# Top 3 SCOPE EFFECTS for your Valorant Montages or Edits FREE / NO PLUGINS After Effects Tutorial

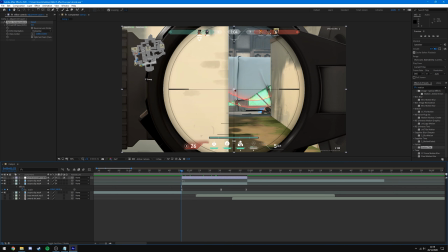(20:34)
So optics compensation, and we're going to go to the beginning and keyframe the field of view at zero,
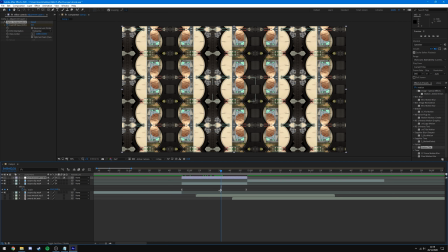(20:39)
come to the keyframe in the middle at our furthest out point in the clip, and just drag our FOV up. You'll see it's actually doing the opposite to what we want it to do. I mean, you can, you know, use the effect like this if you want to.
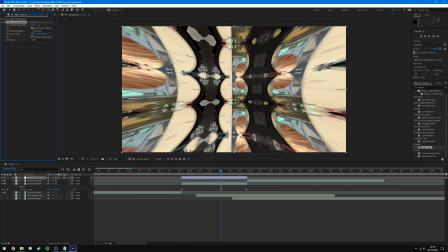(20:51)
I want it to reverse, so I want it to come this way. And I'm going to put it at, say, I don't know, we'll go for 120.
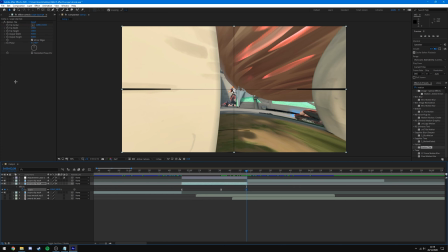(20:57)
And then I'm going to go to the end of my clip where that last keyframe is, and I'm going to keyframe it again at 120 down here. And you'll see why I'm going to do that, why I've done that later. So you'll see so far we've got this effect.
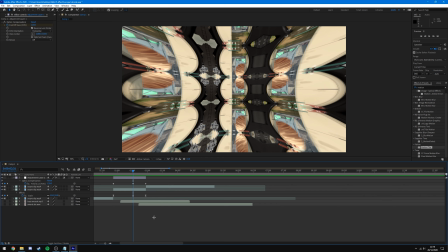(21:12)
Now I want to change the timing of our optics compensation keyframes on our adjustment layer. So I'm going to select all those, press F9, come to the graph editor, and we're going to make sort of a weird looking graph of this one. So I'm going to drag this basically all the way out and drag our bottom one pretty much straight up to make this kind of effect.
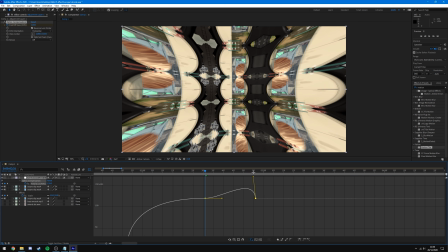(21:30)
And then I'm going to come to the end here and drag this right up at the end and this across. So we've got this sort of weird looking little hitch at the end, and that's so that it almost makes like a bounce effect.
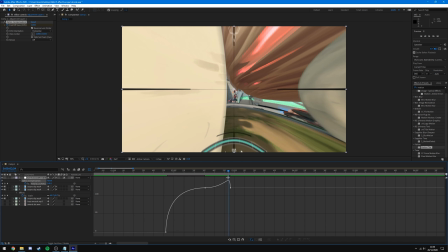(21:41)
So you'll see it'll suddenly zoom in quite a lot, and then towards the end of the kill pop back out again.
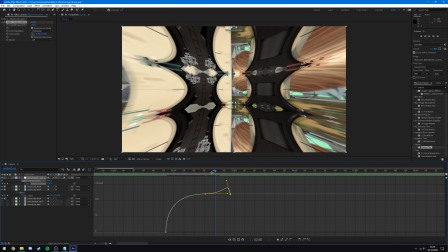(21:45)
And I think we could probably move that back a little bit like that. Just see, it's going to zoom in and then pops back out at the last second.
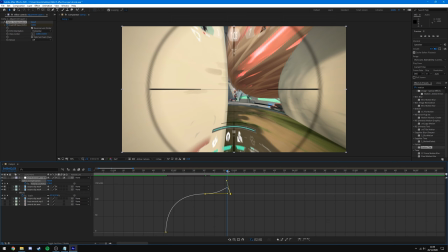(21:52)
So you can see this frame here is a lot less sort of warped than this frame here. And it just adds a little, you can't really notice it in slow motion like this, but trust me,
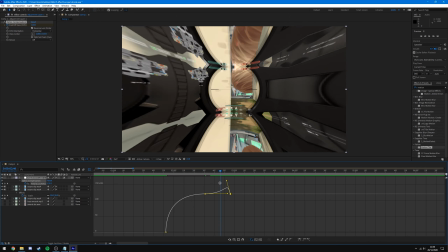(22:00)
when you watch it in normal speed, adds a little sort of bounce to it, and it looks much better that way.
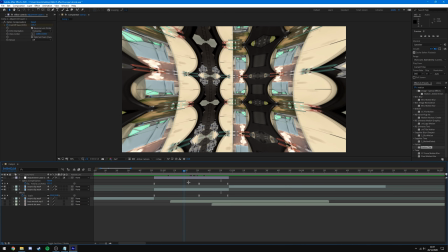(22:06)
Now before, you'll remember when we added our motion tile, I said we did too much.
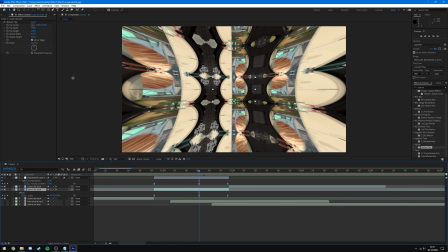(22:10)
So I'm going to come to the point where it's zoomed all the way out, come down to our scope clip, and just adjust our motion tile so that it fits the screen here. This is just to avoid extra long render times or potential render errors or crashes, because obviously this is putting a lot of strain on, an unnecessary strain on the render, because we're not actually seeing what's going on over here.
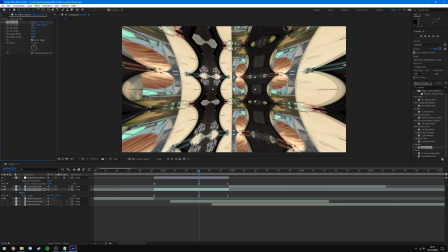(22:28)
So I'm going to drag this output width down to the point where it just fits the screen. So right there, I'm going to drag the output height down to that it just fits the screen, which is going to be right there. So we're at 380 and 270, and that is essentially our finished effect.
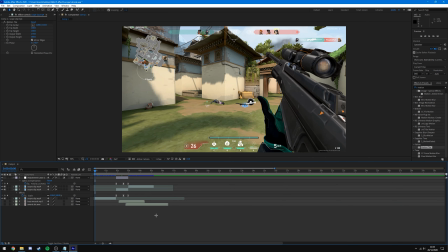(22:43)
So I'm going to drag that back and preview this view.
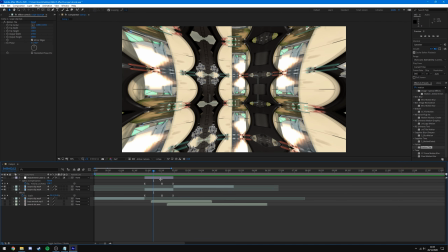(22:50)
And that is essentially how it looks. You can make it smoother by messing around with some of the keyframes and the timings and things like that.
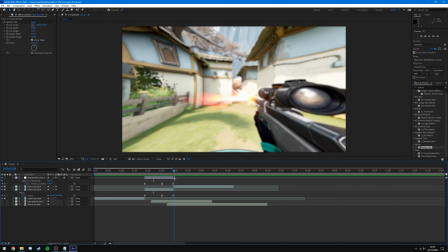(22:57)
Obviously, for the sake of the tutorial, I'm just going to leave it as it is. I would want to tinker around with this and make it fit better with the music.
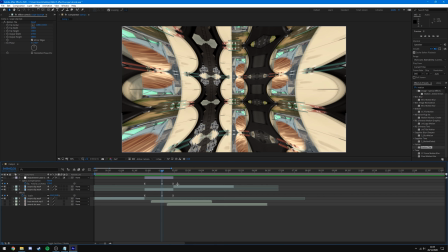(23:04)
Obviously, I'm not using any music for this tutorial, but in your montage, I'm assuming that you would have music.
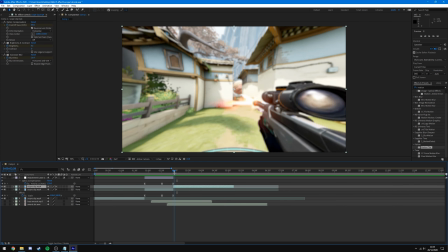(23:08)
And then, of course, you still want the flashes and the blurs and the optics compensation or lens distortion on your clip after the scope as well,
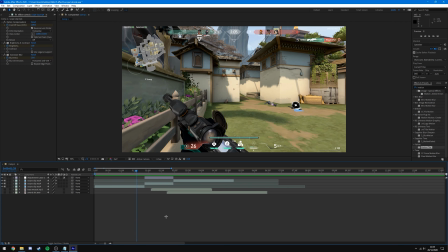(23:16)
to make that transition a bit cleaner. And to also add sound effects. So this is what it sounds like with the sound effects.
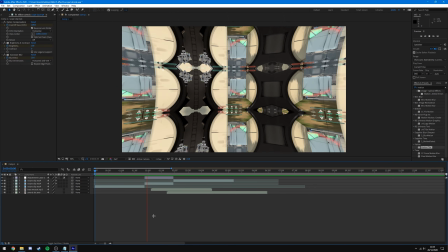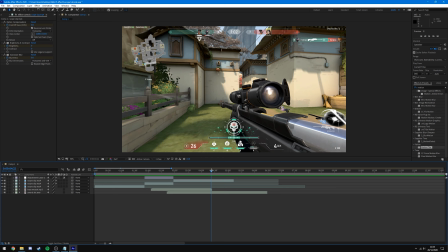(23:27)
And there you go, that's it. Three super simple, free and popular scope effects for your first person shooter montages. If you did enjoy this video or found it helpful, please leave a like on it. Subscribe to my channel for future videos just like this. Let me know in the comments more video ideas and other things you want me to cover, as well as join my Discord server and follow me on all my other social media.
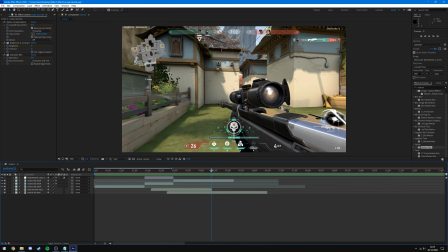(23:46)
Check out my channel for more tutorials just like this one. And other than that, have a great rest of your day, and I'll catch you in the next one.